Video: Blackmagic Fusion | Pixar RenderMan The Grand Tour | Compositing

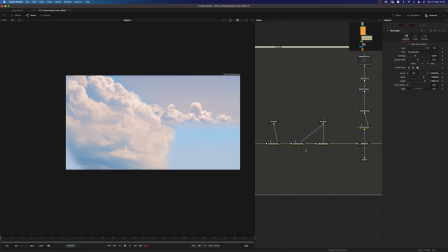12:03 And then I used another instance of the tetrahedral interpolation and one color corrector to add some, you know, warm tones.
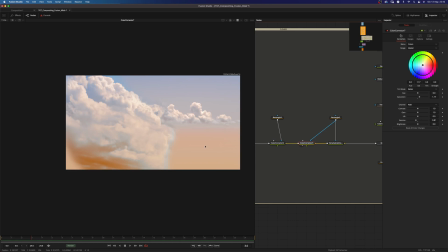12:17 I was looking to some kind of sunset look and added another
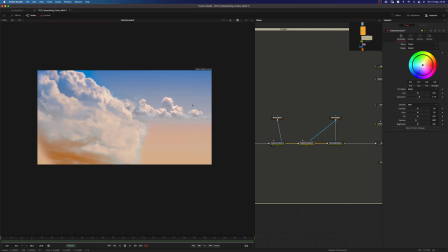12:27 color corrector just to have some kind of gradient here from cold to warm tones, and then added these last image here. And as you can see, this is the result.
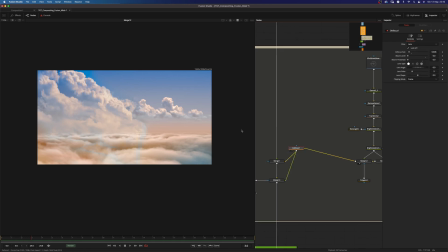12:48 And at the end, I added a tiny bit of the focus because, you know,
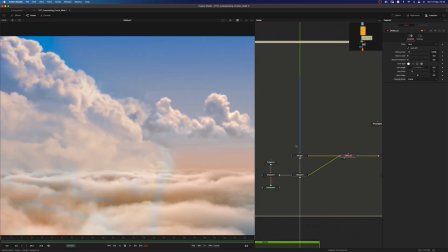12:55 I just wanted it to be a little bit out of focus, and merged two copy,
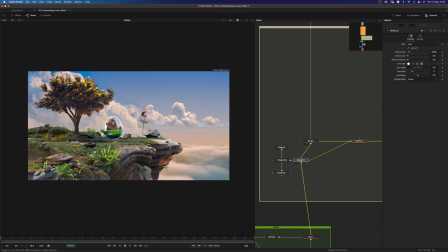13:00 one behind my CG and this tiny bit of
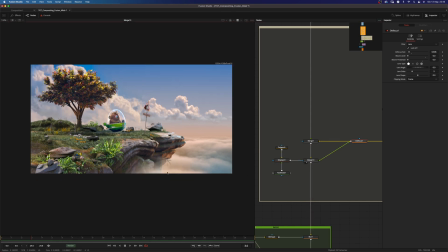13:06 the same.
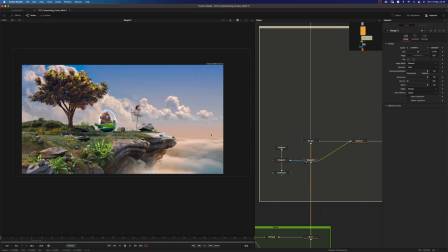13:08 I think I scaled this, yeah, scaled and moved a little bit, and use this mask here
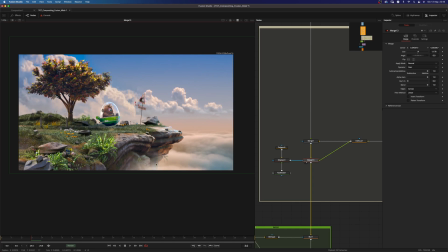13:17 just to have an indication of some of the atmosphere coming here under the cliff.
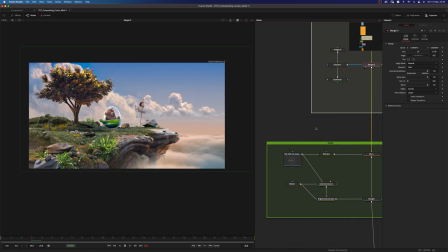13:24 Okay, then the next step was to add this smoke trail here,
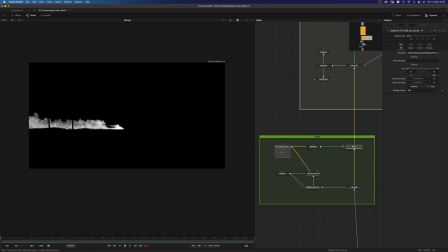13:32 and I used a bitmap node to drive a mask into a blur node,
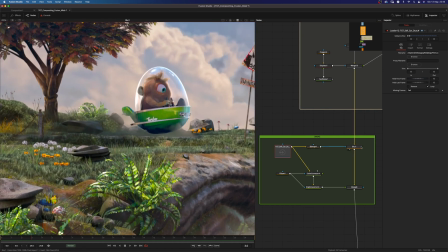13:39 and I used this mask to blur the background, and then merged the smoke trail on top and added this
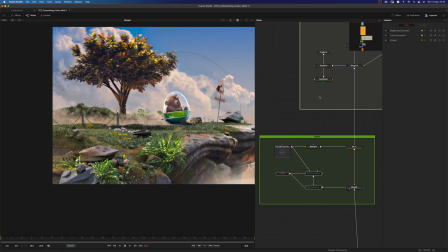13:50 color correction just to have the trail to disappear with the distance. And as you can see here, I'm using gain and with the alpha on here so that I can have this opacity control basically.
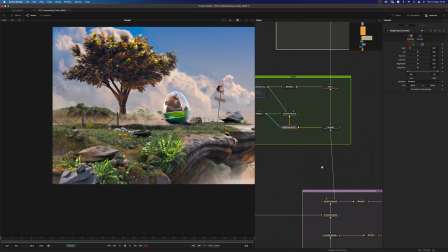14:08 Okay, so enough for the smoke, let's move to the glow setting.
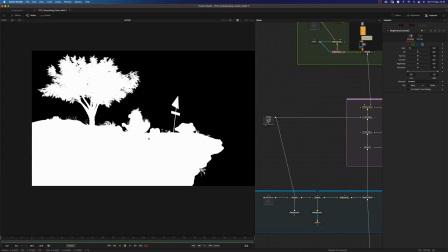14:13 And here, as you can see, I'm using this alpha channel from the beauty to drive this fast expo glow,
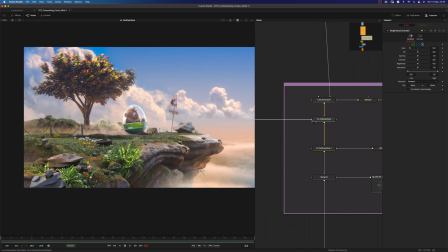14:23 and I'm piping the alpha here into the glow mask, so I'm basically glowing only the sky here. And as you can see, I'm getting this nice hazy look.
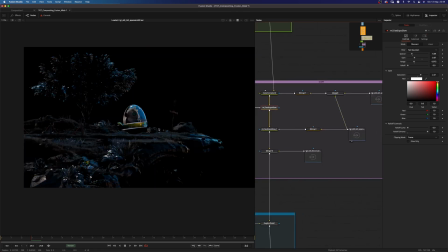14:39 And then I'm using these, I think this is a specular pass, yeah, into a bitmap node to drive
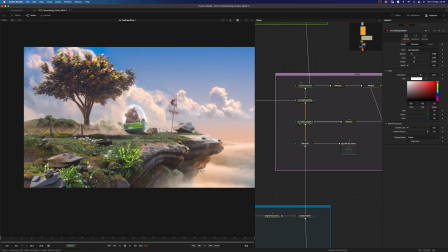14:50 the mask for the second fast expo glow,
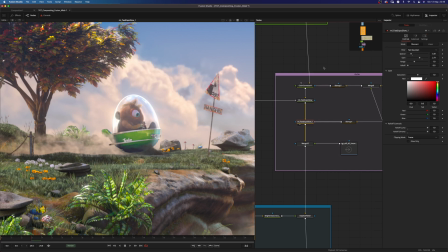14:53 and as you can see, it adds some glow to the brightest element of the image.
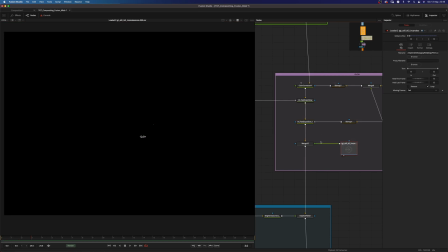15:00 And then I'm using this incandescence path with a merge node set to add
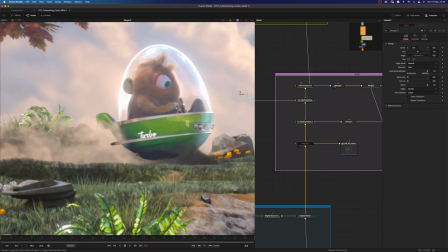15:07 here to have this element a little bit shinier.
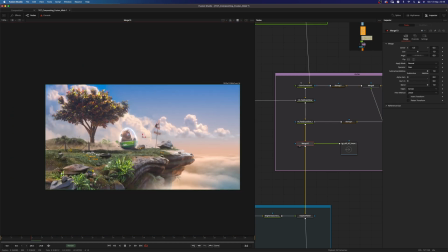15:12 Okay, we're almost there, and here now
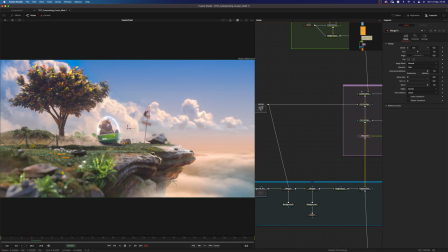15:19 I added this depth of field, and as you can see, I'm getting this nice result here. I'm using this fuse, which is by June, and I'm linking it into the description.
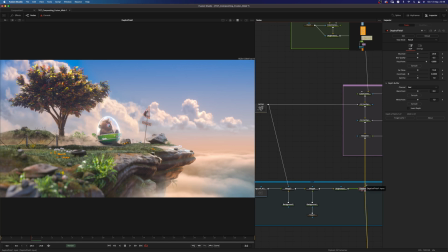15:34 And I have to say that sometimes I struggle to get the desired result with this fuse, but in this case it worked pretty well. The only issue here is that
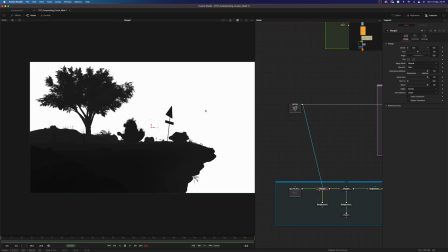15:50 this Z-pass is kind of strange, so a Z-pass should look something like so, maybe,
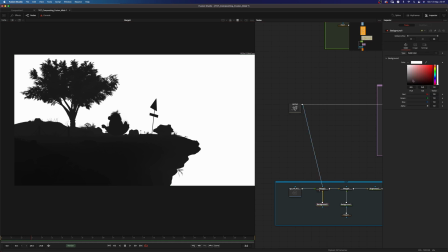15:58 or let me see, something like this.